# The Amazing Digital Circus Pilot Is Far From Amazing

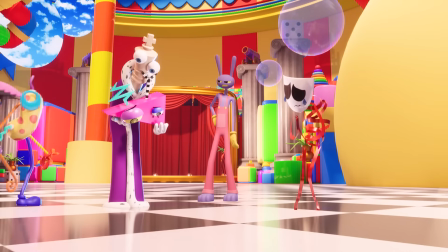[8:20]
Just like Jax, I don't dislike Zoobl,
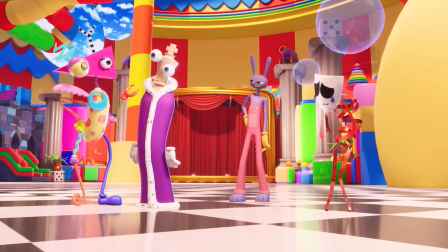[8:23]
but there wasn't a single point in this episode where she had a chance to stand out from the rest of the cast, and is noticeably one note.
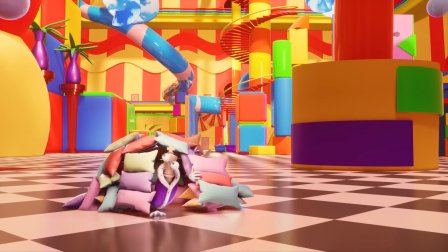[8:31]
On the complete other end of the spectrum is Kinger, who never gets too much screentime like Jax,
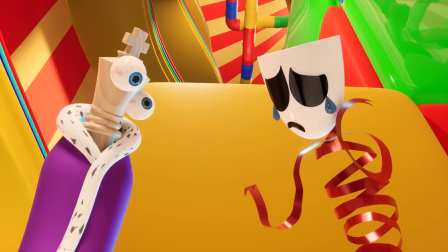[8:37]
but never gets too little like Zoobl, and completely thrives whenever he's on screen.
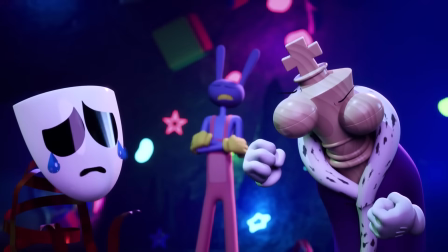[8:43]
Kinger is the comedic relief character, and he nails that role,
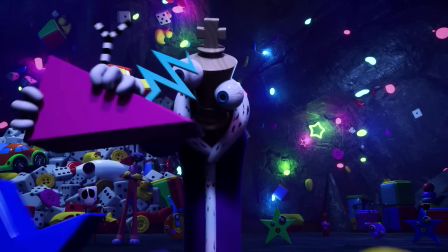[8:46]
resulting in some of the funniest moments coming from him and can make any scene he's in more entertaining without him stealing the spotlight from anyone.
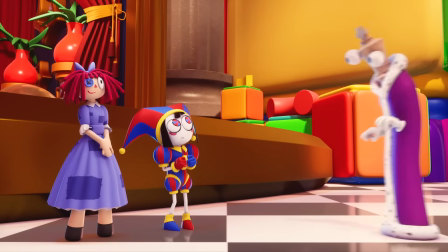[8:54]
Kinger is a prime example of how to do a comedic character. Never too over the top for him to derail the focus of the scenes he's in,
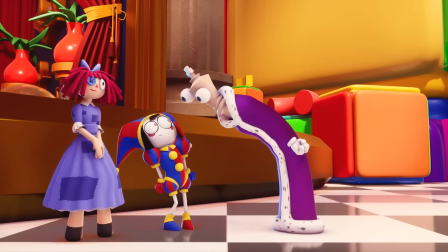[9:02]
doesn't comment on every single event that happens around him to the point where he becomes annoying, and when he does have a reaction to something it lands more often than not.
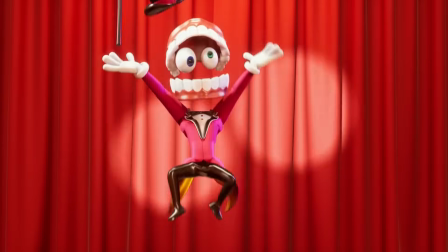[9:10]
The same however cannot be said for Kane.
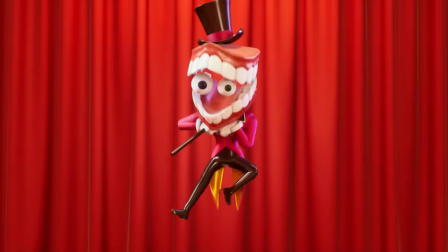[9:13]
Kane is much more of a plot device than a character, he sets up the scenarios for the cast to interact with and delivers exposition when needed.
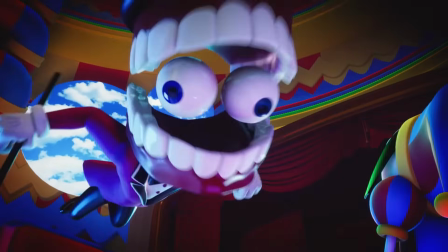[9:22]
The only problem is that he tries to do all this in a comedic fashion and is so over the top that a lot of his jokes don't land.
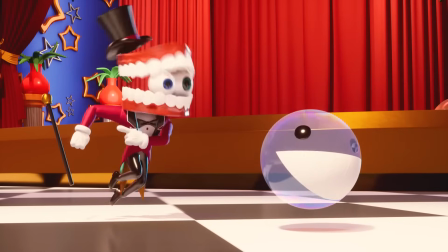[9:29]
He's definitely the kind of character that should only be delivered in small doses because when he is on screen he takes
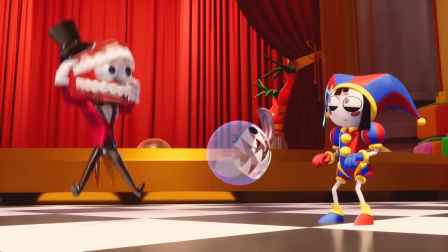[9:36]
control of the scene and makes it more entertaining in a way that is more fascinating rather than an enjoyable way,
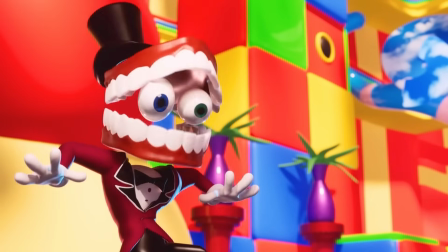[9:43]
which is my nice way of saying that he's fun to watch, but not fun to listen to.
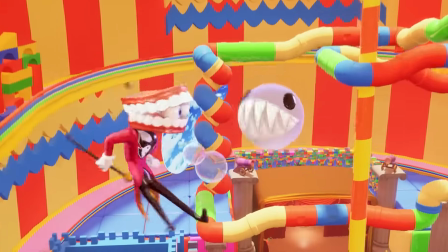[9:48]
Thankfully, Bubble exists as Kane's companion and quickly became one of my favorite additions to the cast.
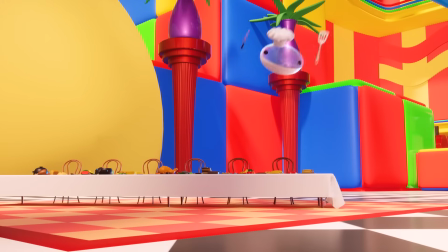[9:54]
Just like Kinger, he never steals the spotlight, but always makes any scene that he's in more enjoyable.
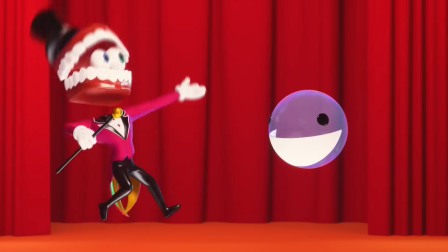[10:00]
In fact, the only thing that differentiates Kinger and Bubble is that Bubble's humorous style is more derpy,
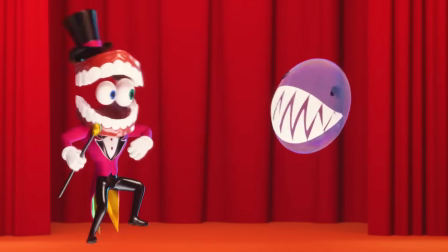[10:06]
while Kinger is more random and Bubble has less screen time.
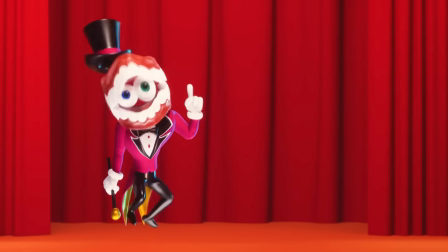[10:10]
I love Bubble and I'm very glad that he's used sparingly because it makes the moments where he is on screen that much more memorable.
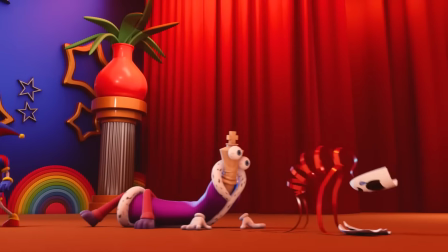[10:18]
Speaking of memorable, you know who isn't? Gangle. What a waste of a character.
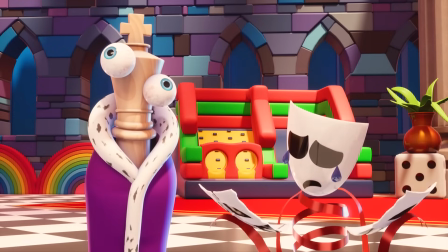[10:25]
Gangle barely had any screen time and never had a single moment where she stood out.
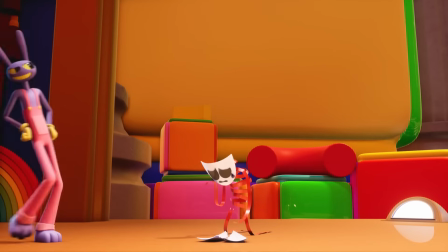[10:30]
The character's entire gimmick is that she has two personalities, one is happy and one is sad, and throughout the pilot we are only exposed to one.
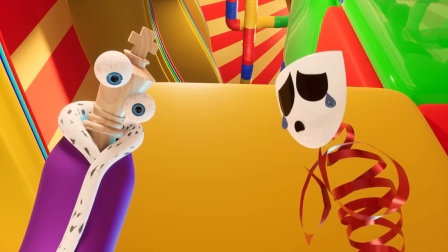[10:39]
This is such a bizarre choice,
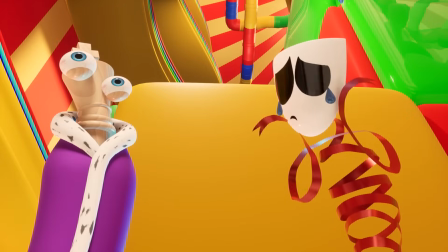[10:40]
the entire gimmick of this character is never actually shown to the viewer throughout the pilot of this series where first impressions are more important than ever.
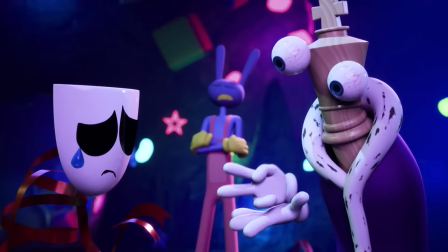[10:49]
The half of Gengel we are exposed to is whiny and that's about it.
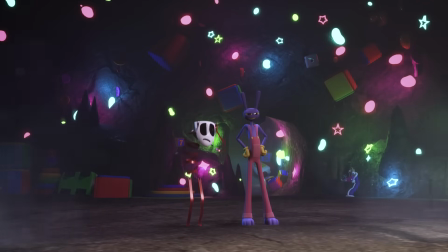[10:54]
This character is about as basic as they come and the lack of screen time never gave her that she has
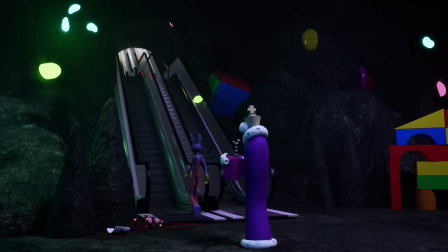[10:59]
to prove herself as anything more than the most pointless and unneeded member of the cast.
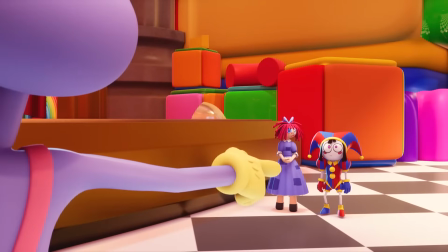[11:04]
This show has an absolutely massive cast, which is exciting because it allows for plenty of fun character interactions and development,
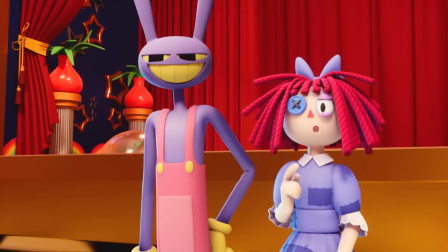[11:11]
but when you have to juggle so many characters, it can become difficult to give everyone proper amounts of attention and make sure everyone has an active role to play,
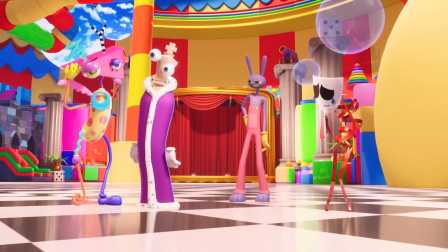[11:20]
which the pilot failed to do with characters like Zubel and Gangle. Now, as for the episode itself, this is where things get a little shaky.
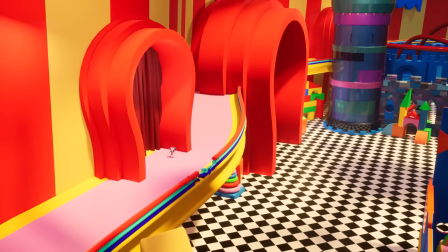[11:28]
First things first, this show perfectly represents what the medium of animation was made for.
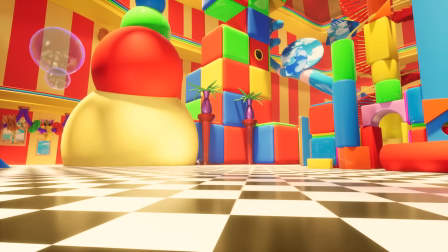[11:33]
The setting is a visually enticing mess that could only have been pulled off this well in 3D.
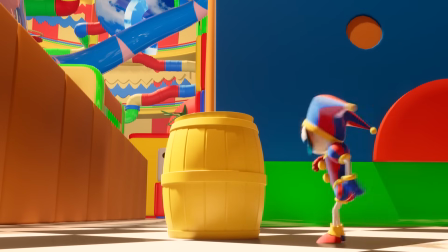[11:39]
Murder drones could have been 2D and been fine, but this? This is why 3D animation is popular.
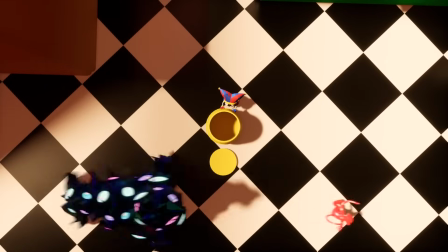[11:46]
The depth and the shapes of everything are so well rendered that I can fully imagine what it would be like to take a step into this world.
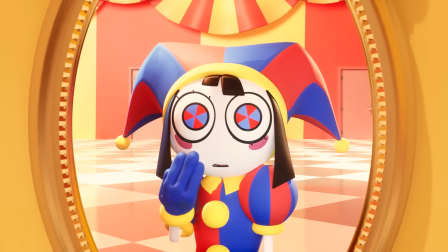[11:54]
That accompanied by the simple but captivating premise of being stuck in a digital world where the laws of physics can be stretched in a cartoonish way,
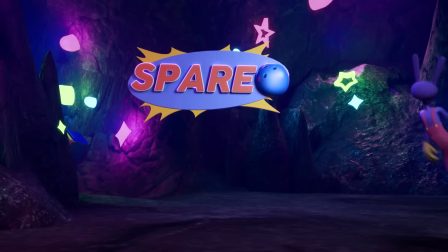[12:02]
but is never so detached from reality to the point where you can't take anything seriously,
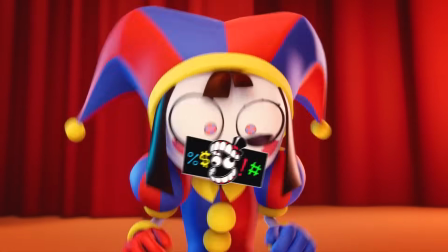[12:08]
is prime animation and highlights the best the industry has to offer.